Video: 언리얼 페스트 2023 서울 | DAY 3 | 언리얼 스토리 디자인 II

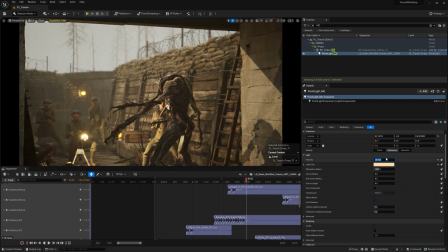(37:04)
With keyframe to zero, right? So as we see here, I just added those keyframes, and let's play and see how it works.
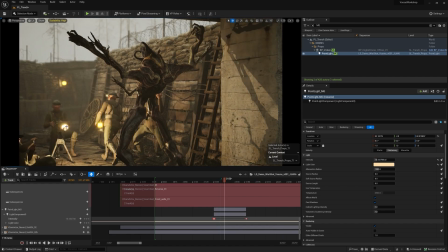(37:17)
Cool. So you saw, I mean, it might be the yellow, I might need to adjust the color. It's a little too desaturated. So I'm just gonna saturate this a little bit more. And that's kind of working well.
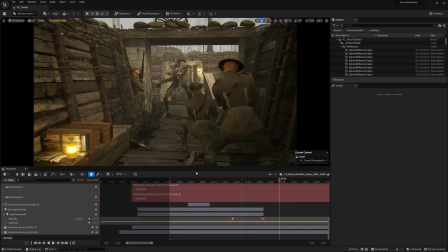(37:35)
Cool. So I just show you how to add light effects. Now I want to show you how changing the look of the environment also affects the look and feel of the story. So let's keep exploring the story development by lighting.
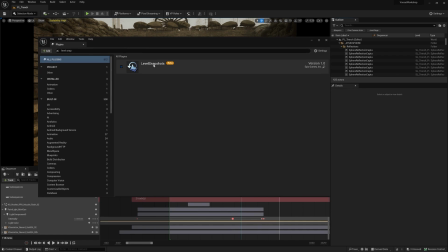(37:53)
We have a really nice plugin. It's called Level Snapshot. This plugin is part of the Virtual Production template.
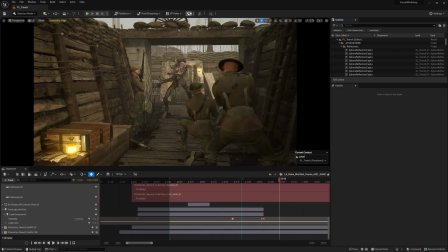(38:02)
So the way it works is that you click this button, take a snapshot, and what it's gonna do is gonna record the state of your scene right now.
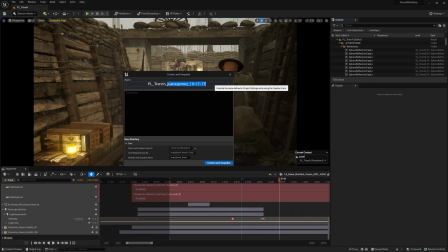(38:11)
So I'm gonna say here, I'm gonna call this snapshot default lighting, right? So I create this stuff. So that way it remembers this lighting in case I wanna go back.
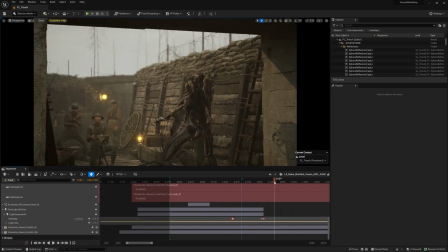(38:24)
At the moment, I don't have enough time for me to go and explain you what changes, what things to change in order to get different looks. But I did previously create a multiple states for different lightings.
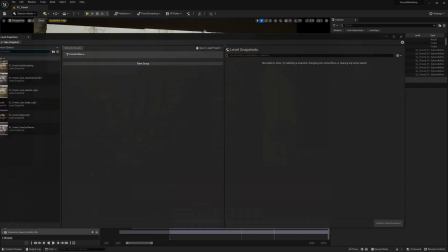(38:38)
So I'm gonna open my level snapshot editor, and here we see I created multiple ones.
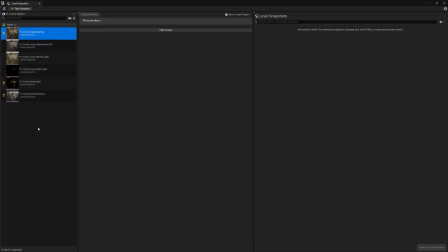(38:45)
The one I just created is the default lighting, but I wanna show you this one, the moonlight. I wanted to explore how this story will feel if it's being told at night.
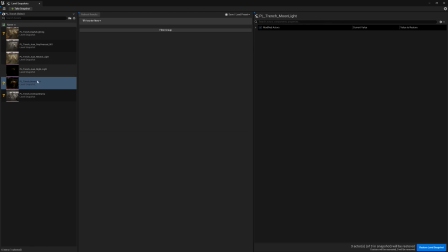(38:56)
So I'm gonna double click on it, and right now it's comparing this snapshot with the current state of the scene. And here we see that there's three actors that have been modified: the gun, the ultra sky dynamic, which is my lighting rig, and the post process.
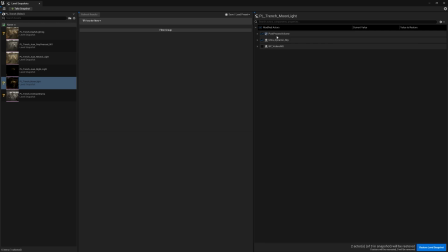(39:14)
So I only gonna restore the changes in these two. I click restore.
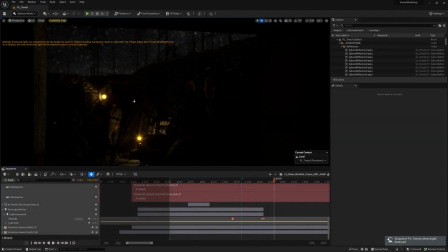(39:19)
And once it finished restoring, now this is the nighttime.
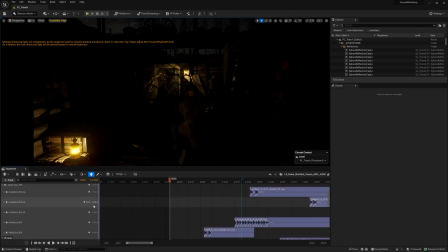(39:25)
So let's take a look how will this story will look like if it's been told at night.
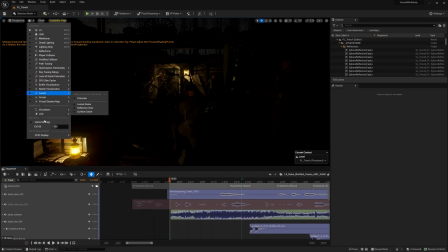(39:32)
And I also gonna remove my exposure compensation. I'm gonna leave the game settings, and let's play it.
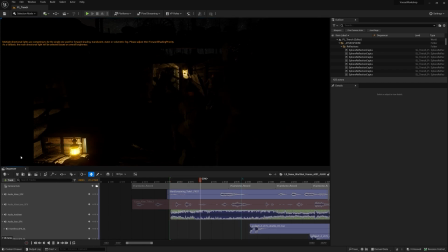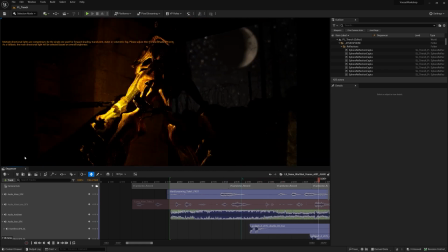Okay, as we can see, it's interesting. It's darker, therefore we don't get to see a lot of what's happening. So maybe let's go and explore another look that I save, which I actually really like.
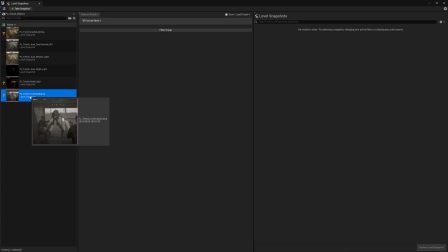(40:04)
This next look is, I call it overcast drama. If we double click on the level snapshot, it shows me what
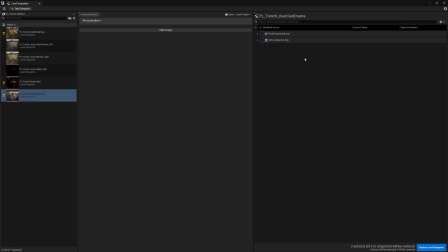(40:13)
actors are different in the current state versus this one. As you can see, I have a lot of post-process volume. I added dirt on the lens, I added vignette, I added saturation, film grain, and a bunch of things.
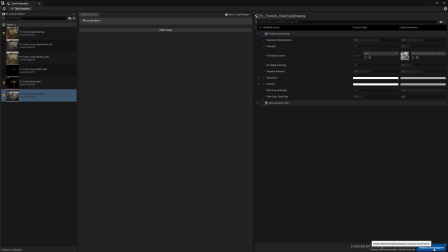(40:28)
So let's restore this and let's take a look how it looks. Cool.
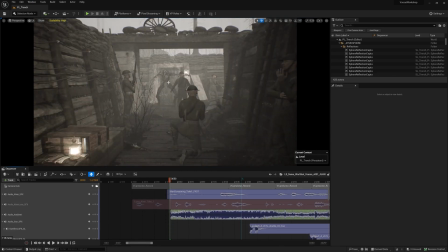(40:35)
This is definitely more moody. You know, it has the film grain, so it makes it feel like an old movie. So let's play it.
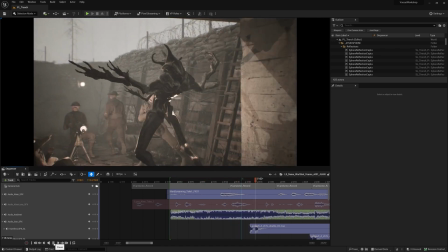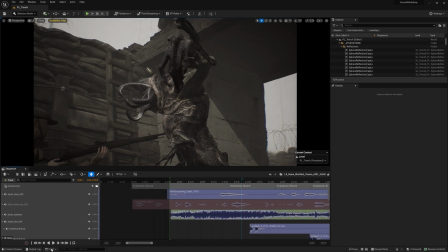(40:51)
So yeah, I definitely like this look much better. So I think it's now time to render this clip.
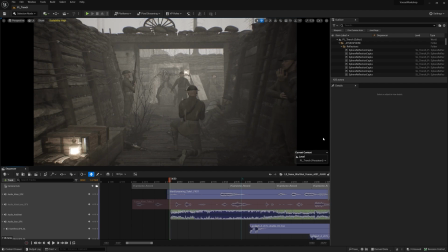(40:58)
And Tony's gonna explain us how to use Movie Render Cube.